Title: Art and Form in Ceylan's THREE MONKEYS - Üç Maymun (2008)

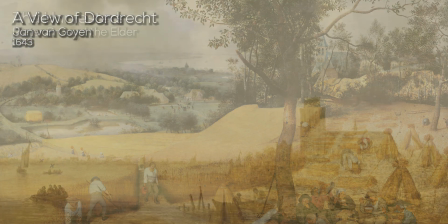8:15 Following in their tracks,
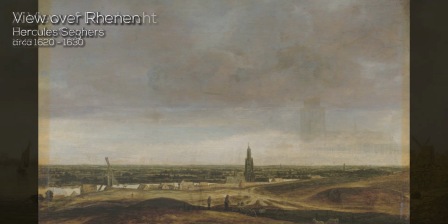8:17 it was during the explosion of ingenuity and creativity of arts in the Netherlands during the 17th century that this focus was perfected into a style of its own.
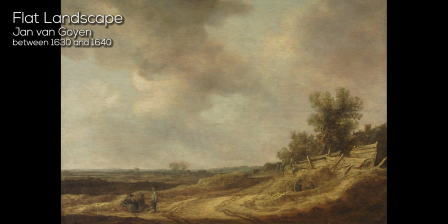8:25 A more realistic approach adopted by the artists then meant the sight was now seen from ground level,
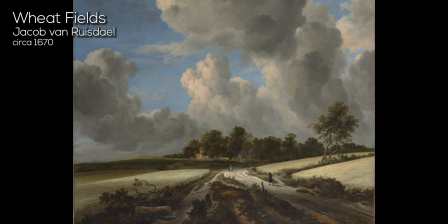8:31 with lower horizons that gave up space for cloud formations to become more emphasized, which were not only typical of the region,
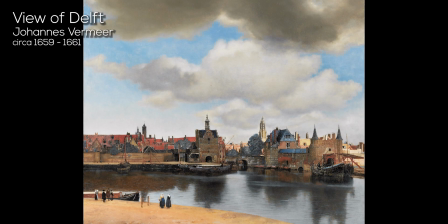8:38 but which also provided light conditions more appeasing to the eye.
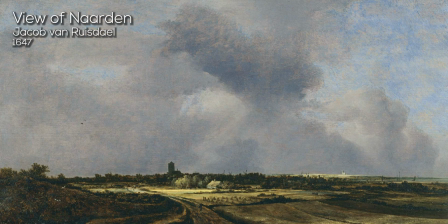8:42 From 1620 on, there developed what art historians have categorized as a tonal phase,
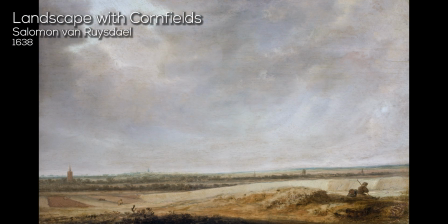8:48 in which more efforts were put into illustrating atmospheric effects,
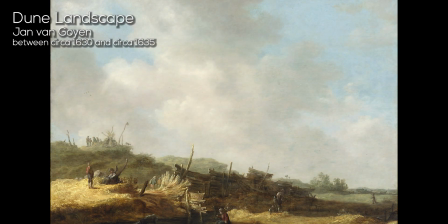8:51 smaller human figures that were sometimes completely absent, diagonal compositions, and the presence of water,
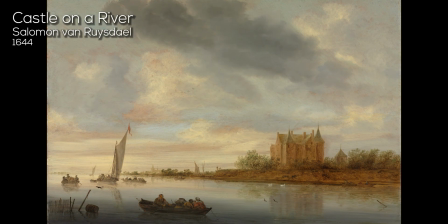8:58 either through rivers or the sea.
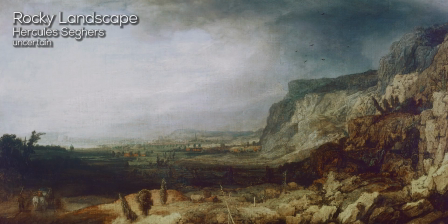9:00 Despite most of these portrayals of Dutch land and nature being rarely symbolic, and rooted in a lack of mannerist embellishment,
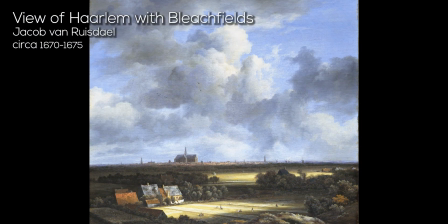9:07 in the paintings of Jacob van Ruysdael, one of the great landscape artists of the era,
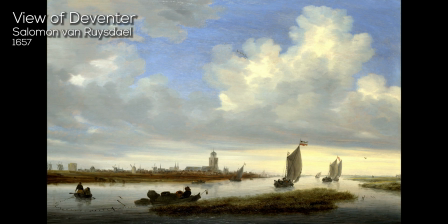9:12 and the nephew of an uncle as accomplished as he was, called Solomon van Ruysdael, the crowds are regularly depicted as volatile,
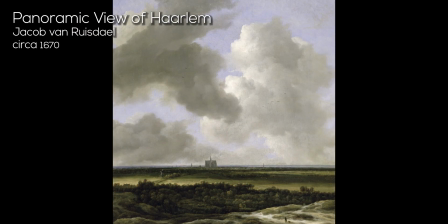9:18 seemingly in transition, as if weather conditions were about to shift, with grey clouds seeming to aggregate.
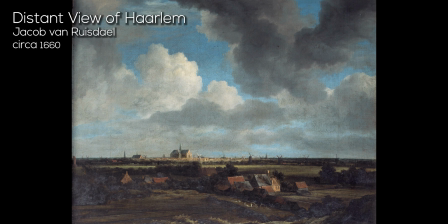9:24 There is a clear sense of transience, of impermanence that trespasses the whole creation, a glimmer of philosophical awareness of existence.
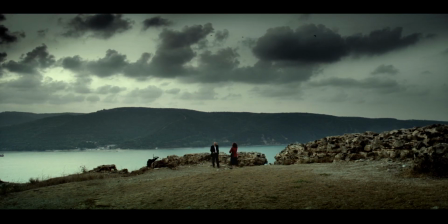9:33 In Ceylan's canvas, there is also a somewhat matter-of-factness and lucid understanding of ephemerality. Much like the Dutch landscape works of art, the sky has taken at least half of the picture,
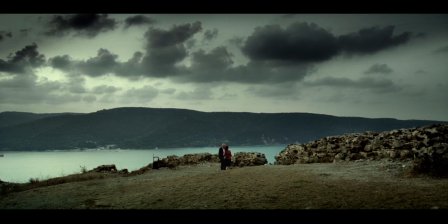9:43 with its characters almost reduced to mere staffage, small players in a gargantuan, eternal game of love and hatred, life and death. Without removing the spectator entirely from the narrative, as the dialogue remains utterly perceptible and crystalline,
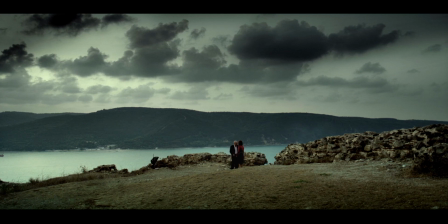9:57 Ceylan has introduced a commentary on mankind and the passions that assail our existence, something which certainly wouldn't be as indelible had it been portrayed with a closer framing,
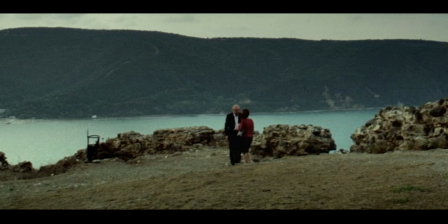10:06 as one can witness. In the same way, had the sky not been overcast, not only would the light been massively different,
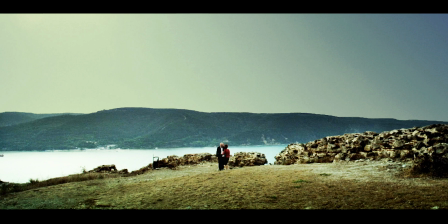10:14 with stronger contrasting highlights and shadows, but the framing employed would have lost much of its significance, leaving a meaningless empty space above the locus of the action.
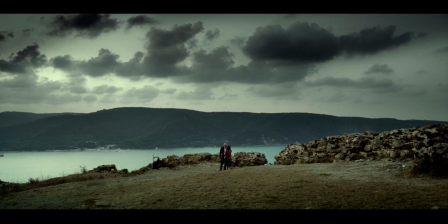10:23 Adding the windy environment and the cawing of the crows leaves the spectator with a textured scene in visual and audio terms, and an underlying subtext that enriches our perception of the action and the thought of the creator.
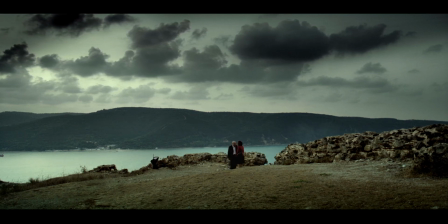10:36 An even closer comparison in the realm of painting might perhaps be found in a work of Caspar Friedrich,
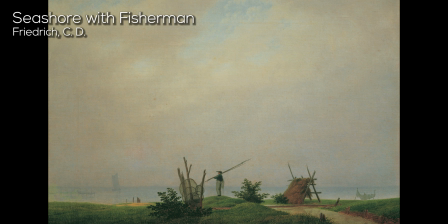10:42 a painter associated with German Romanticism, an artistic current arisen at the end of the 18th century,
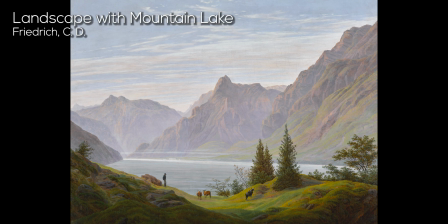10:48 and which attempted to synthesize art, science and philosophy in a unified system of culture which,
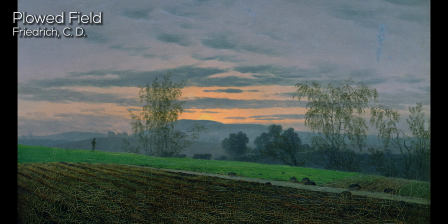10:54 among various values, particularly extolled and praised beauty.
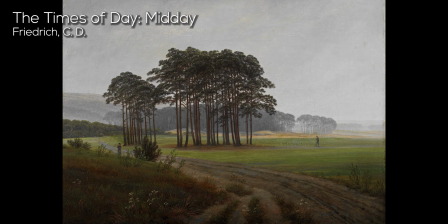10:58 In many of Friedrich's paintings of bewildering beauty, there's a deep sense of melancholy and forlornness,
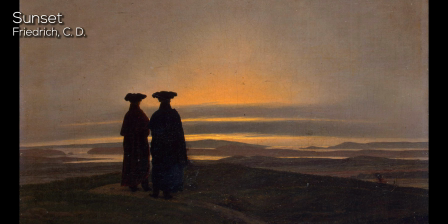11:05 and one of the most eminent among those is The Monk by the Sea.
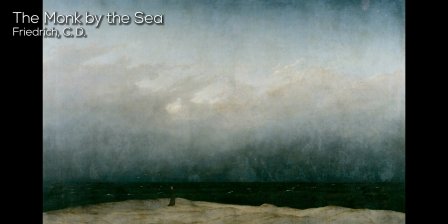11:09 The composition resembles the shot in Three Monkeys in that it concedes extensive space for an overcast sky by a body of water,
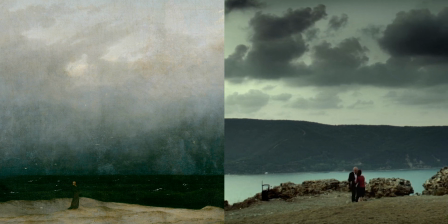11:16 forcing its character into a tiny visual reference, with Heinrich von Kleist,
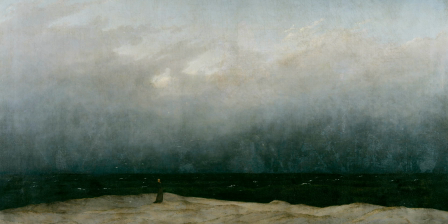11:21 the famous German dramatist, having commented that one senses the voice of life in the rush of the water, in the blowing of the wind, in the drifting of the clouds, in the lonely cry of the birds. No situation in the world could be more sad and eerie than this, a feeling that could be applied just as aptly to Ceylan's cinematographic canvas.
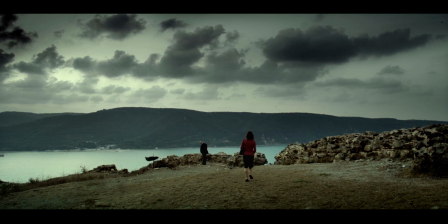11:40 The reference of Friedrich will no doubt strike as familiar to viewers acquainted with Ceylan's other films, for in many of those, one will also find shots resembling another notorious painting of his called Wanderer Above the Sea of Fog,
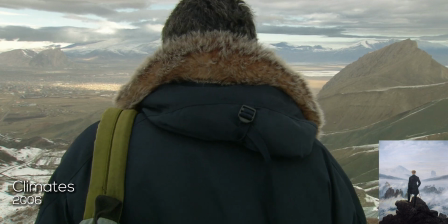11:54 in which a character is seen with his back facing the camera, while a broad landscape side stretches in front of him.
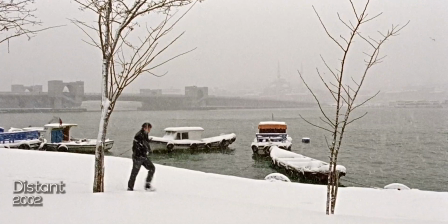12:01 Hopefully this deconstruction and contextualization will help you interpret and savor future film viewings, not only by the hand of Ceylan, but from other filmmakers as well.
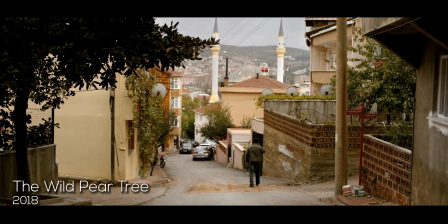12:10 When watching a film by a thoughtful director, one ought to realize that things are rarely captured by accident or depicted unwittingly.
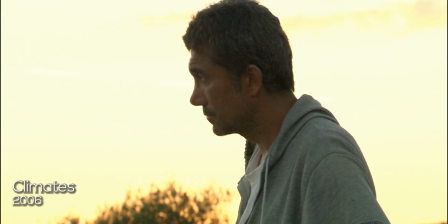12:18 Hence, our attention as viewers may only benefit our experience and help us understand the art created by another person.